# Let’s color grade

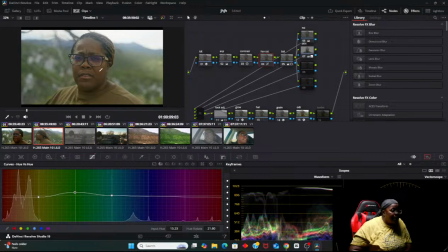But I also don't be messing with my skin either. Alright. It's kind of there, but it is not kind of there. But I did take those yellows out just a bit. I'm going to raise them up just a smidgy.
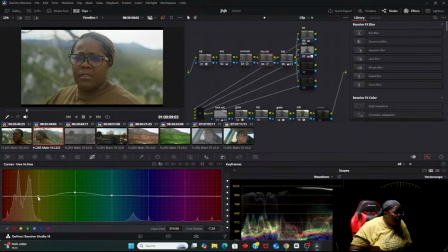Because that's touching my skin. I don't like that. Okay. I think that looks good.
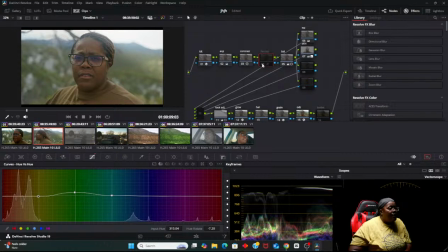So off, on, off, on. Yeah. So my balance, actually, you know what? I'm going to do some saturation too. Hue versus sat. We're going to go in with that green.
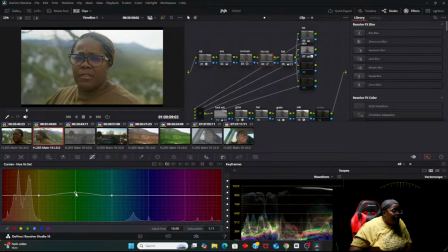Just a little. Just a smidge. Go down.
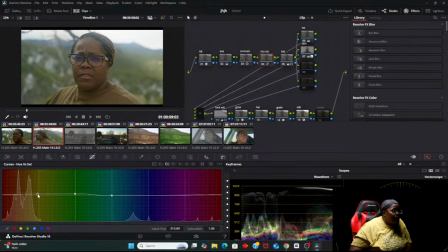And I'm going to push magenta just a little bit. Like this red. I want to push it just a smidge just to see what it'll do.
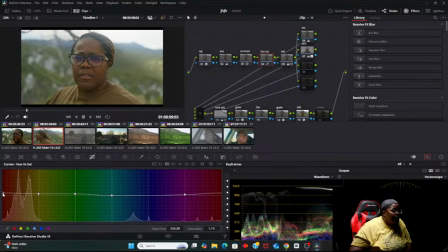Okay. I like that. Not too heavy. I just want to bring a little bit of that red back in. Just so my skin is still sitting pretty. Okay. Cool, cool, cool.
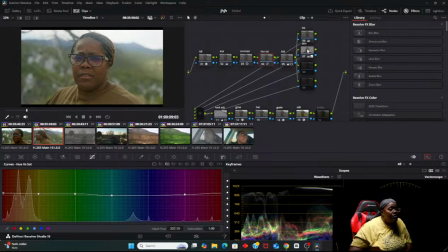Well, shit, the skin look better with it off.
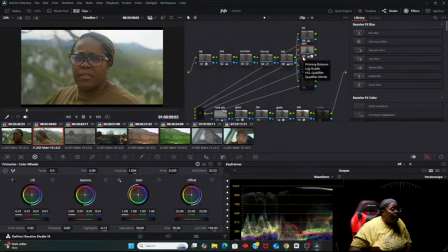Yeah. Let's go in here.
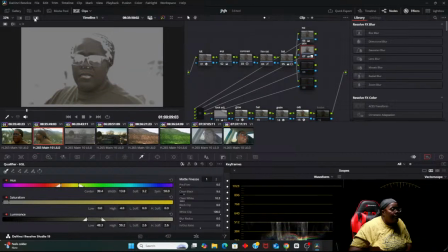I want to see what it's capturing. Okay.
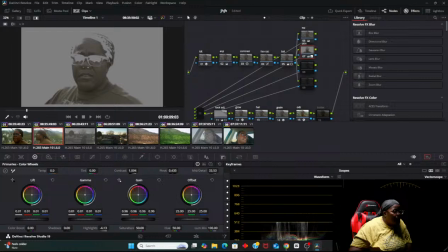Okay. I'm going to bring it down a bit. Not too crazy.
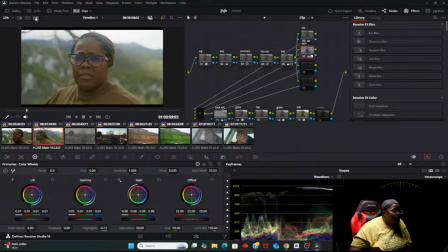I don't want to go too crazy. Let's see. Okay. My gain. That brings my skin back to brown.
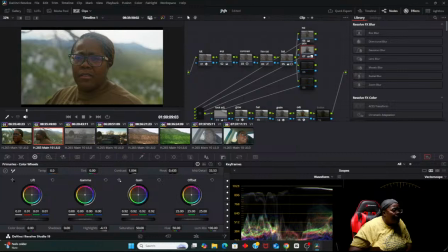Ooh, that make me real dark. I don't want that. I want it to look realistic. I don't want it to be too dark. Okay, I think that looks good. My color, my sweater is brown. Yeah.
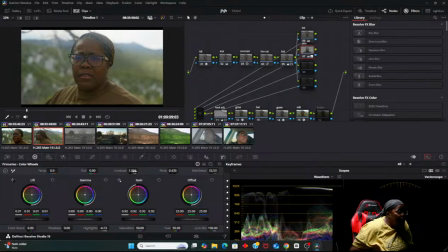There we go. I think that looks damn good.
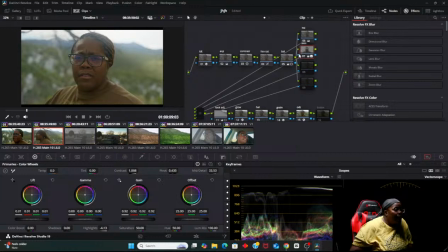Off, on, off, on. I'm naturally dark like this, so I think this looks good.
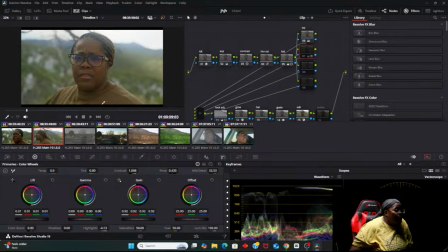Either way, you can turn it off, and that's what you're going to get, but it brightens up the sweater, which my sweater is not this color. And this puts the sweater back in perspective of how it's supposed to be. Not.